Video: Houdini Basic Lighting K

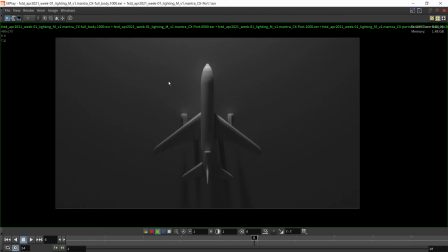(16:26)
Fill light's coming from the front. Fill light's pretty low, and so it's not really lighting up the ground very much. And you can see that there is a gradated fall off on this. And we see the uh, effect of still hitting the back wing, tail light as well as the front.
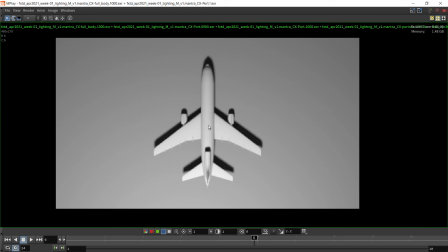(16:46)
And then we see the effect of the rim light in the back.
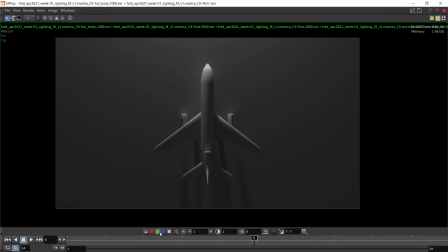(16:50)
So key, fill, rim, all three lights together.
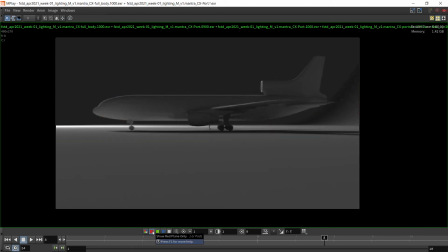(16:59)
Same with the side point of view. The key light is just barely a rim from this point of view.
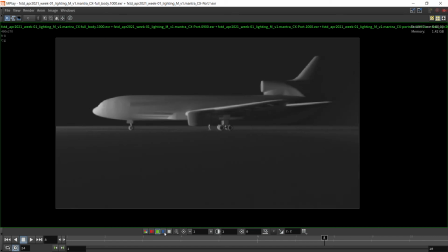(17:07)
Fill light is the most dominant from the front, and then
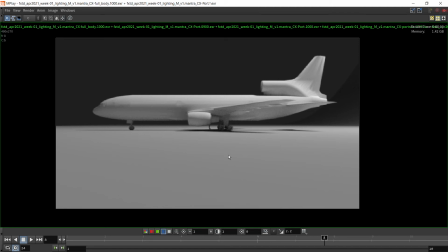(17:13)
the rim light is definitely lighting up the whole aircraft.
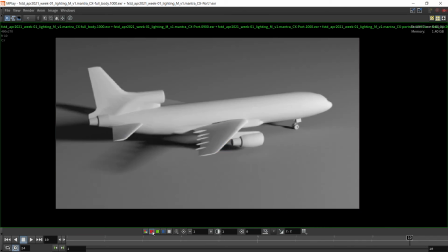(17:21)
Same from the back point of view. We see the key light here in this angle.
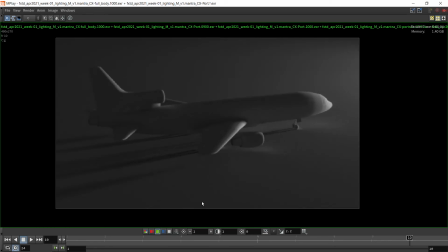(17:25)
It's dominant. The rim light or the fill light coming from the front, and then the rim light lighting up most of the back of the plane.
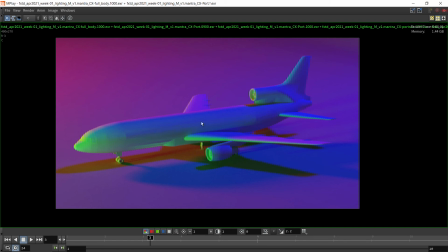(17:34)
So if we looked at it from this angle, we see that as opposed to in addition to the front view, we see the rim light, key light, fill light blending.
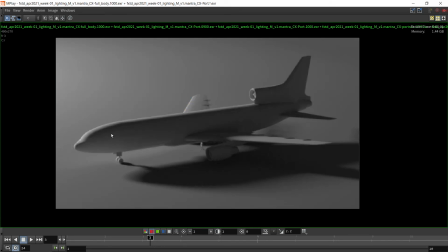(17:47)
So the key light by itself, it's giving us this kind of rim light effect.
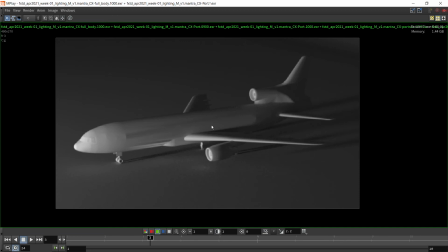(17:51)
The fill lights coming in pretty much straight in, giving us those harsh, dramatic shadows.
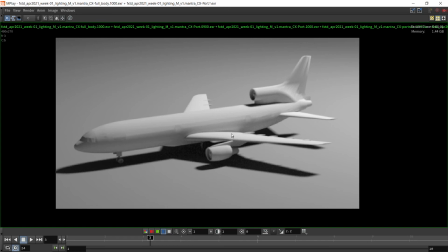(18:00)
And then the rim lights giving us a big, actually just overall fill in.
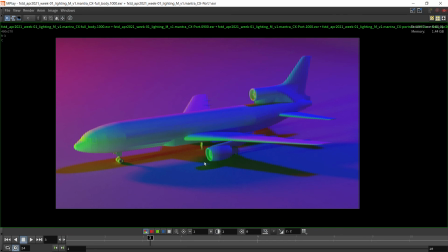(18:06)
So all together we get this contribution. And this angle is still good for bringing out the full form of the jet.
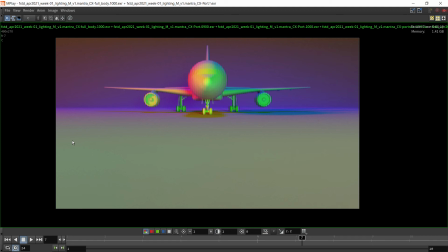(18:16)
And here's the portrait position just brought back, so we see the entire studio view.
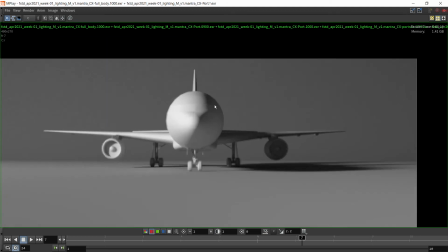(18:25)
And so the red light key coming in from camera left, top down, the characters in there, so he would be getting that same kind of lighting.
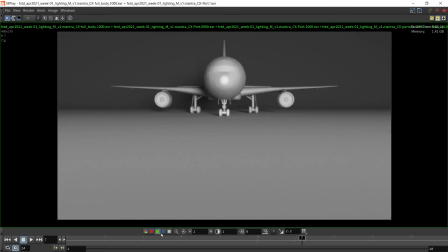(18:34)
Then we see the fill light coming in. It makes everything look very flat. A lot of scientific pictures are taken with, if you're not aware of this, a lot of like biological pictures are taken with a ring light that goes entirely around the lens.
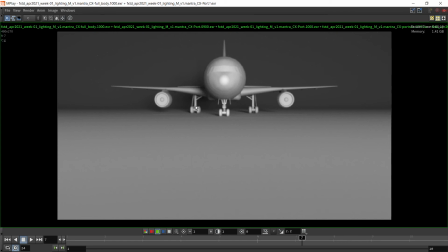(18:51)
So it's like a light that attaches to the front of the lens. Gives this overall kind of a flat lighting.
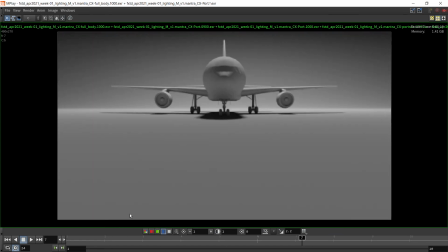(18:57)
And then we go for the blue. And so this is the rim light. So rim light, fill light.
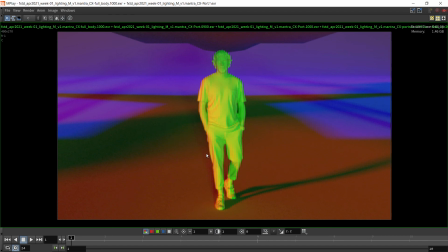(19:06)
And then here we have the character, the full body render
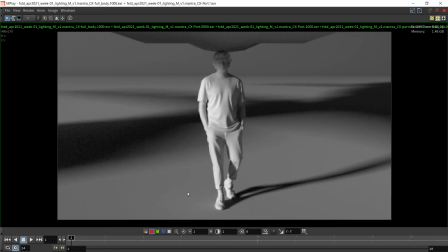(19:12)
with the red light he's getting that bounce light. And in this view, it's more pronounced. So we see the red key light. He's in the shadow of the key light at the top of his body. Part of his body is in the area of the light hitting.
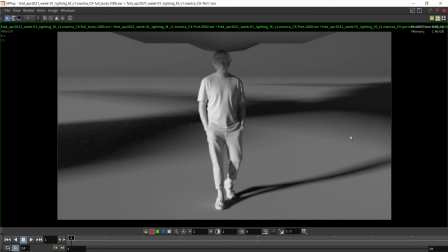(19:29)
We see the gradation here that's the size of the light. So the size of the area light is giving us this gradation. And then so the top of his head is almost in complete shadow of the key light,
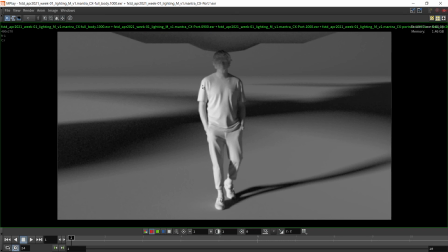(19:45)
but it's getting bounce light, and even as the bounce light is bouncing off the top of the bottom of the aircraft. the bottom of the aircraft, top of his head.
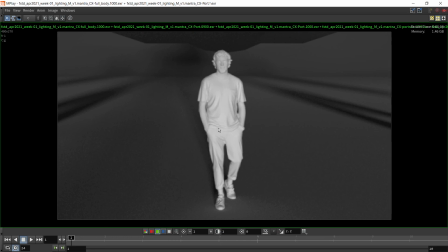(19:56)
And so uh, in this frame, the he's getting pretty much full on of the uh, fill light and looking very dramatic, but because it's very low to the ground, it's not really adding much.
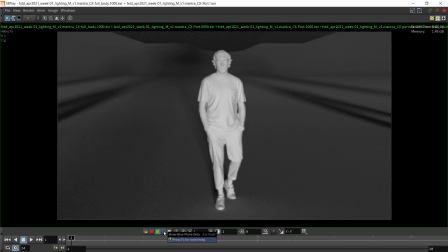(20:14)
Looking like I said earlier, that medical camera kind of boring lighting look,
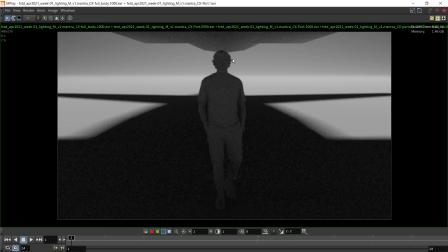(20:19)
and then the rim light uh, is the he's in the almost in the complete shot of the airplane. It's getting a little bit of that bounce light. The light is bouncing from the ground here up to the aircraft and then illuminating him a little bit.